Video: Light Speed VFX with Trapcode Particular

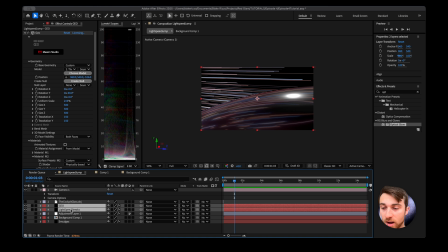[16:39]
So I'm going to go ahead and select the Geo layer and the light speed streaks layer in the background.
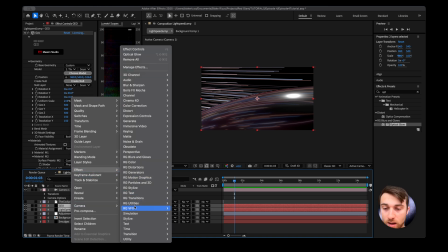[16:44]
I'm going to right click on it, go to Effect, Red Giant VFX, Supercomp.
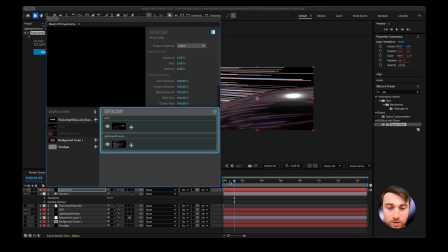[16:48]
And then now it's going to bring up a new composited layer called Supercomp.
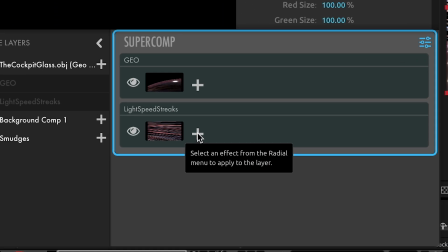[16:54]
I want to add an optical glow on the background. So I'm going to go ahead and click on the Solo Plus tab, Optical Glow.
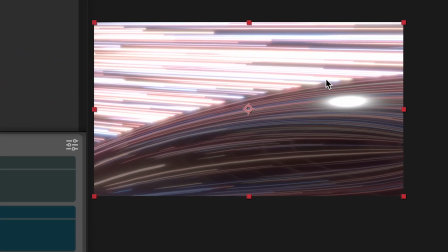[17:01]
And then what's really cool about Supercomp is the glow will actually kind of bleed over our foreground layer, which makes it look really realistic.
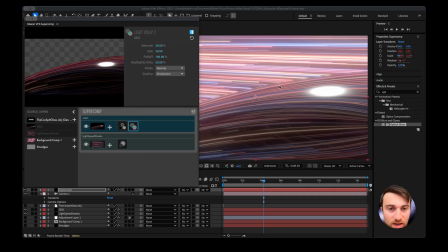[17:10]
I now start playing with the optical glow settings, increasing the vibrance and adding color correctors to add more contrast to my light streaks.
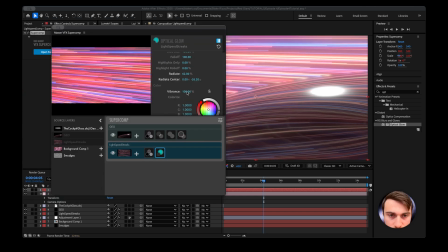[17:18]
I play around with light wrap, haze, until I get a look that looks like this.
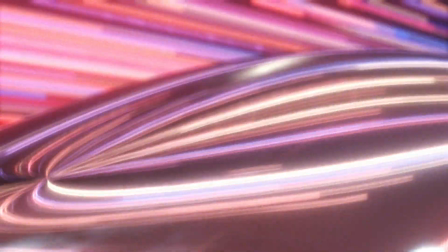[17:24]
Oh, that's clean. In my final render, I added some camera shake and some magic bullet looks to kind of unify all the colors together. I'm really happy with how it turned out. Thank you so much for watching Intergalactic Forms so far. As always, my name is Blake Rizzo. I hope you have a great rest of your day, and I'll see you in the next one.